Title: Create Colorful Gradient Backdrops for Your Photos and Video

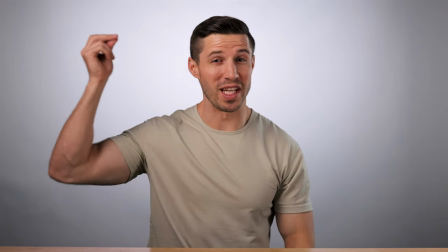(0:00)
In today's tutorial, I'm gonna show you to take your backgrounds from this to this in a matter of seconds. All right, everybody, welcome back to another tutorial. In today's tutorial, I'm super excited because I'm gonna talk to you guys about how to create colorful gradient backdrops. And this is a technique that I love to use to add a little bit of flair to my old boring backdrops. Typically, I do a lot of product videos, but this is great for product photography,
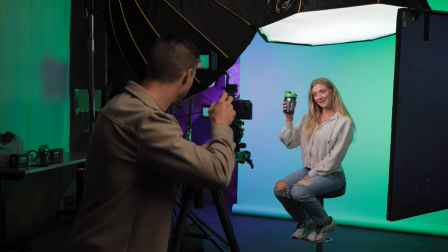(0:29)
headshots, videos, anything, talking heads, if you wanna add a little bit more to your background and make it a little bit more dynamic, I'm gonna teach you guys how in this tutorial. The great thing about this, super simple, super quick, and it doesn't take that much gear to do.
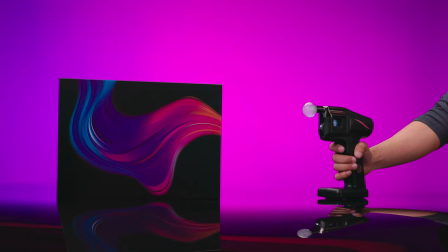(0:44)
I've been recently using this on a lot of my product commercials because I think it adds a little bit more of a dynamic depth to your images instead of having that flat background. And the great news about this is that we're only gonna be using one background setup. The next thing we're gonna wanna do is dive into the lights and how I set up this background. If you guys haven't subscribed and you guys like this kind of stuff, my channel is all about this. So hit that subscribe button and make sure to stay till the end because I'm gonna go through my camera settings and how I achieve the lighting setup up here,
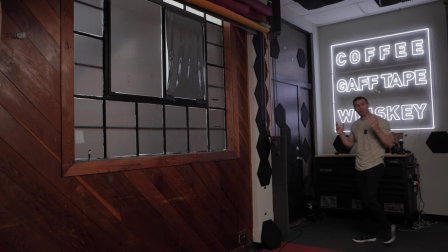(1:18)
which is different from the one back there. So to create these gradient backdrops, you're only gonna need a few simple things. And the first and most important thing that you're gonna need is a backdrop. But instead of wasting a bunch of money on different color backdrops for different shoots, all you need is a gray backdrop.
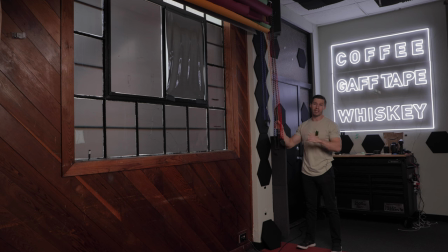(1:38)
And the backdrops that I like to use are the Savage 107 inch. So that's pretty wide, but I typically use that for video just in case. Those are the widest ones you can get from Savage, which is a high quality backdrop. I am not sponsored by them, but I like using those for the fact that if anything is too large,
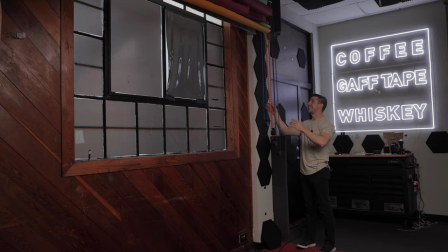(1:56)
then I can have this big backdrop and rest easy. Let's just bring it right on down here.
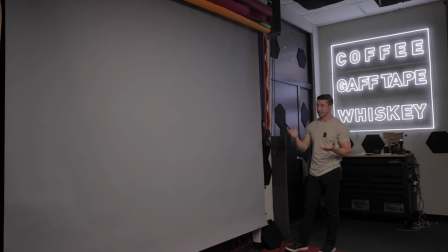(2:04)
And this gray backdrop right here is again a 107 by Savage. I'm not sponsored by them. I will have everything that I use in today's tutorial in the link below like I always do. But the reason why we're gonna be using a gray backdrop is because with gray,
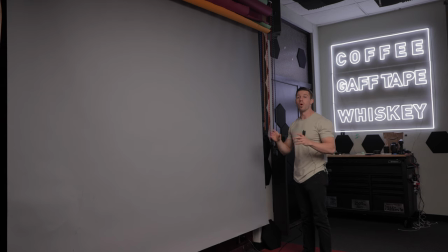(2:21)
this is a very neutral color. so it's very easy for our lights to create these gradients and we can use this pretty much create any color grading we want without any trouble you can also use color backdrops but in this case i'm going to show you guys the simplest and easiest way to do this so you can do it for the
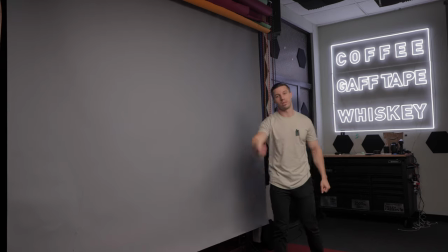(2:38)
cheapest amount and get amazing results so
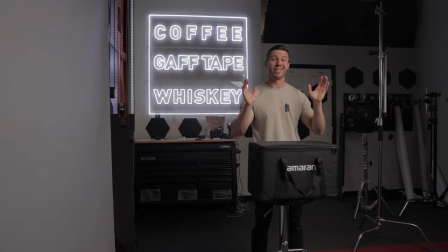(2:44)
the next important thing that you're going to want to use is an RGB light kit of some sort, whether that be one light, two lights, or three lights. And right now I'm gonna be using the Amaran P60 RGB LEDs.
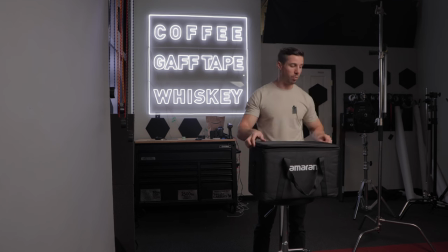(2:58)
These are really awesome, powerful little panels that pack a punch, but also pack a lot of color. You do not have to use three, and I'll actually show you guys some examples, but we're just gonna set these up because these are relatively cheap,
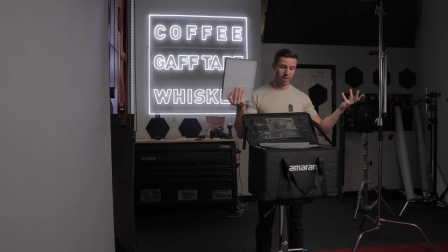(3:12)
and you also get three of them, which is awesome because then you can have more colors for your gradients.
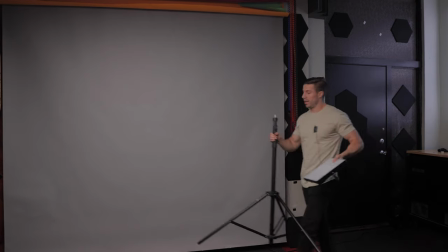(3:19)
So we're gonna set all three of these up using light stands and a C-stand. All right, so next we're gonna take a light stand and just start attaching these like I said.
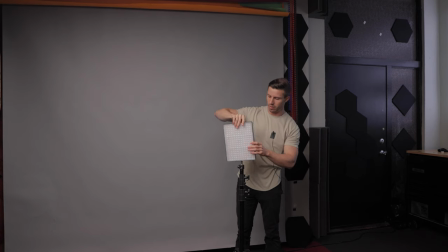(3:28)
And the cool thing about these is that you can pretty much attach them vertically or horizontally. And you wanna start getting kind of creative at this point because what you wanna do is wherever you place your lights that's where your gradient's gonna show
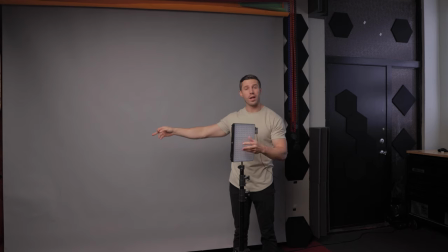(3:40)
up with this. typically what I like to do is I like to put one RGB on this side one RGB on this side and one either on the top in the center or one at the bottom in the center but what's cool about this is this just screws right on like that and then we can plug
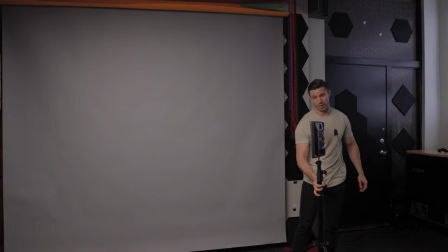(3:55)
it in or throw a battery in it super simple super easy so let's do the rest of them typically